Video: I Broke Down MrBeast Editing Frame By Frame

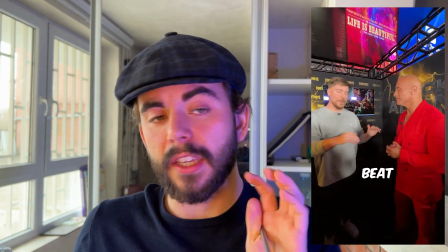(4:07)
This video with The Rock, there are 54 seconds and 45 cuts. Shorts are a little bit more higher paced. The ratio of seconds to cuts is almost 1:1, but in the Reacts video, ratio is 1:2. So 2 seconds for 1 cut. By the way, my name is Vlad and I'm trying to hit 100,000 followers by the end of the year. If you want to help me, share this video with someone who would get value from watching it. And the moment we've been waiting for, the video from his main channel.
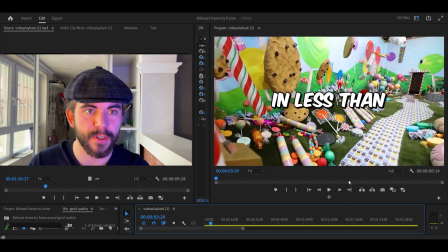(4:28)
Once again, we have a zoom in the beginning, then everything changes very fast. Just 12 seconds of intro, and they're going straight to the action after that.
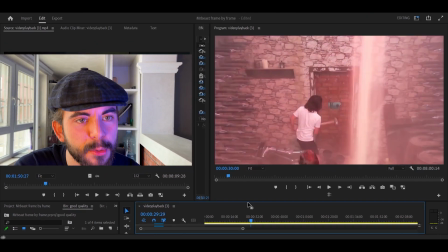(4:36)
You can see that there are a lot of zooms in and zooms out. As MrBeast said, if the camera doesn't cut, a couple of seconds gets a little bit blunt.
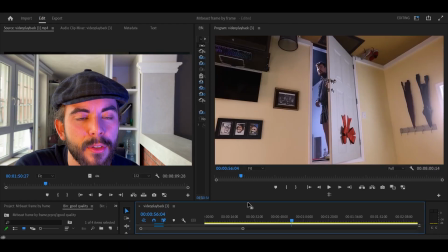(4:42)
On average, in the beginning of the video, cuts happen every second. You can see that the door is open quite wide here, but then the next frame is almost closed. First of all, in order to save time, and the second is for entertainment, the image is a little bit jumpy.
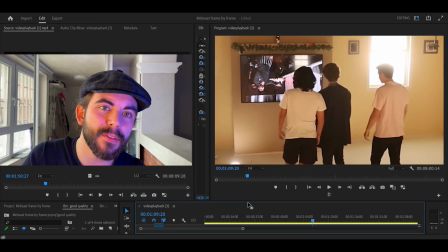(4:55)
And the attention to detail is so good. TV is turned upside down, the image is upside down as well.
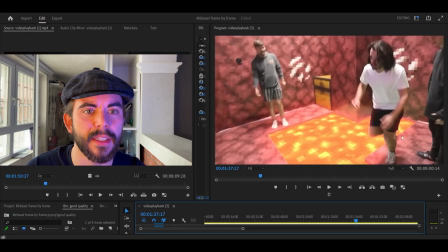(4:59)
The guy is standing on the block, but then the next frame, he's already jumping through the lava. He's jumping from here to here, but on this frame he's here. Absolutely seamless.
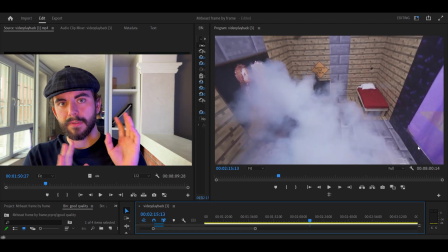(5:07)
Even though the explosion looks amazing, they don't spend a lot of time on that because they're trying to make their videos high-paced.
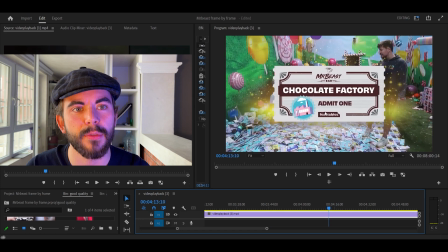(5:13)
Just take a look at how simple it is. It looks like stars, and then the next frame the chocolate appears, so you just add like light here and make the chocolate appear.
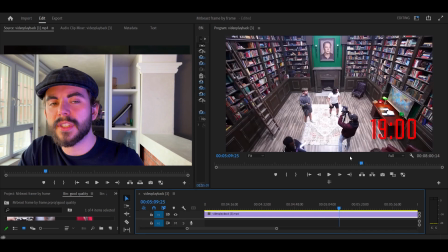(5:21)
He walks into the room, but the room is empty. But the most interesting thing to me is that if you open a MrBeast video, you don't notice any of that.
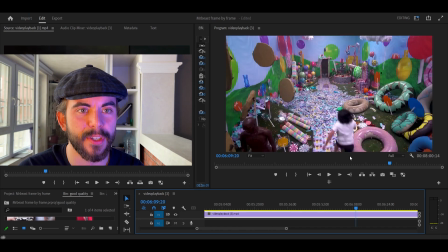(5:29)
He starts running, he's in the other room here, then he appears in another room, then another room, and then another room. They don't show what was in between the rooms. Therefore, they cut a lot of things out in order to keep it engaging.
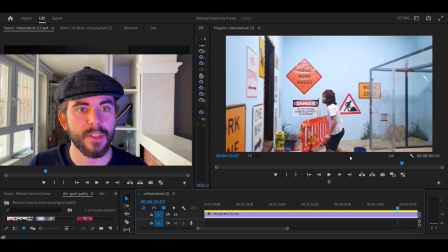(5:41)
He just broke the window here, and the next frame he's already out and going to the next room.
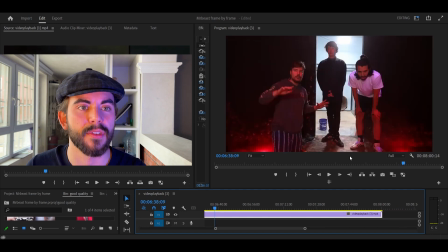(5:46)
And once again, the boys are not shown in the room because this room is empty, and then the next frame they're here. Right? If this video was helpful, you might want to watch MrBeast thumbnail strategy in his secrets.